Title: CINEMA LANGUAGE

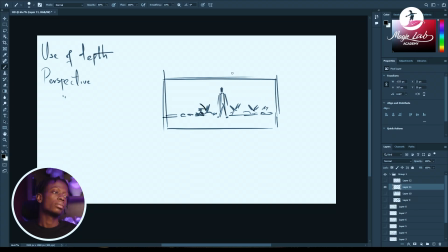511s
Oh, this is your guy. But this is flat. There's no depth to it. There's nothing intriguing about this that I've drawn.
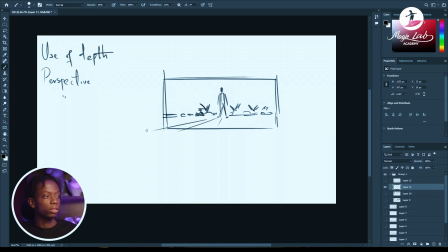522s
But if you add, first off, your grid lines, a perspective grid, since it's a direct, centered shot, we'll just have the perspective flowing directly from the character himself.
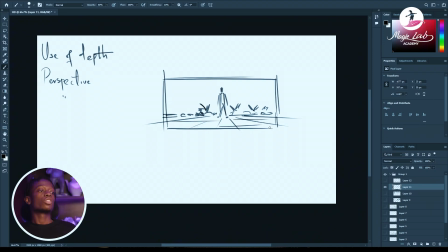541s
These lines subconsciously are pointing straight on the character. This will guide you. It will guide the viewer's eyes. Whenever you have, they use this a lot in movies, where you could have someone sitting in a room and maybe a library,
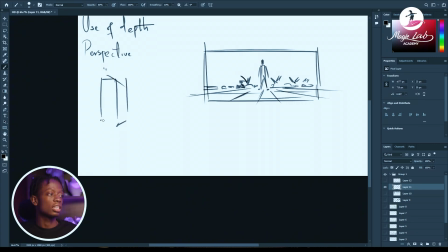560s
and the bookshelves are like directed straight at this person who is reading all the way over here. Now, this is a good way to, tell us that this is who we should focus on.
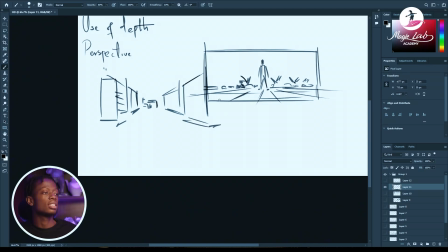578s
Whether you like it or not, as a viewer, when you see this, of course you will notice the shelves and everything, but your eyes will be drawn to this simple shape behind it all,
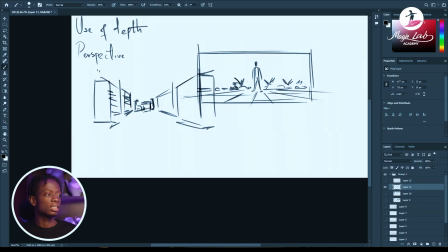591s
because it looks different from the rest, and it's every other thing is pointing towards it.
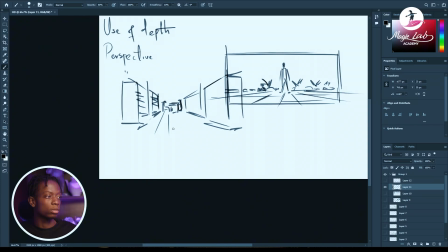597s
It's like a look at me type of situation where you have no choice. You don't have a choice. It's like having a bright color, a very saturated color in the midst of
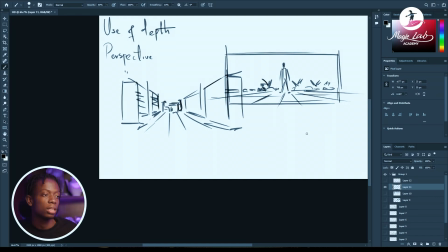612s
low value colors, desaturated colors. Let's say having a bright red on, you could have a gray and you have a bright red in the middle.
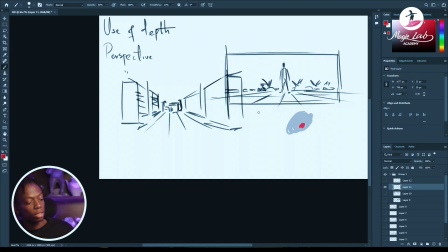626s
That is what anybody who sees it will notice first, the red. So that's how this works.
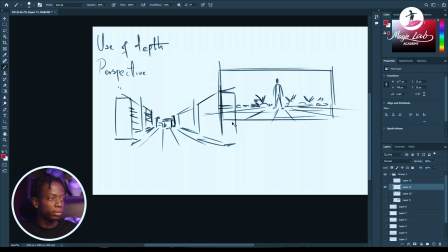632s
But using a grid isn't enough, In some cases it could be. As a storyboard artist, you always have to, in your boards, your shots, grids will always help you to add that depth to it, even if you don't get to add any more details to it.
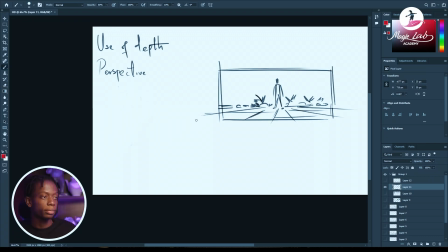650s
But here's another way. You have your grids on, right? How about we add
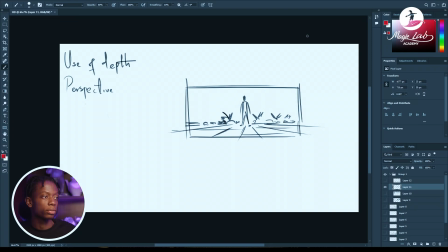661s
someone's leg? This is a street, obviously. Even if my drawing is crap. Imagine you have a leg passing by. This already, with this someone is walking.
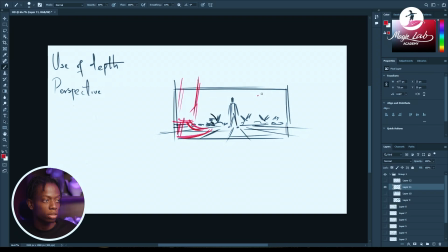681s
And maybe another, this time smaller since it's a bit further away from the camera than the other.
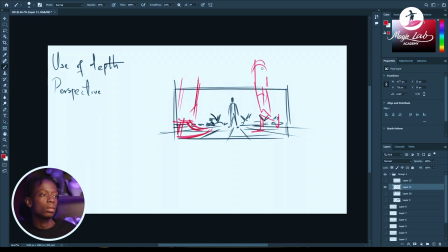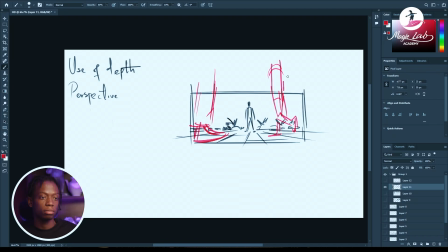701s
Yeah, and I used red. That was a mistake, but let's enjoy it like that. I would make good use of that red instead.
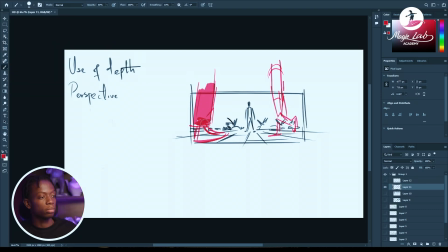717s
Because of how close it is, now let's leave values for now.
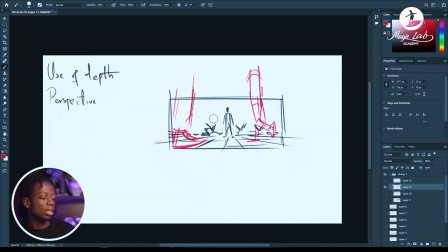721s
Now, having this in the foreground, if you're using like an actual camera, I advise people to do this. Get the camera, place objects. You could place them on your table. Use your phone. These days, phone cameras are really good. So place them on a table and then drag maybe a box or anything closer to the camera, and have your main subject of the whole picture you're taking at the middle, and then obviously have something behind for your background.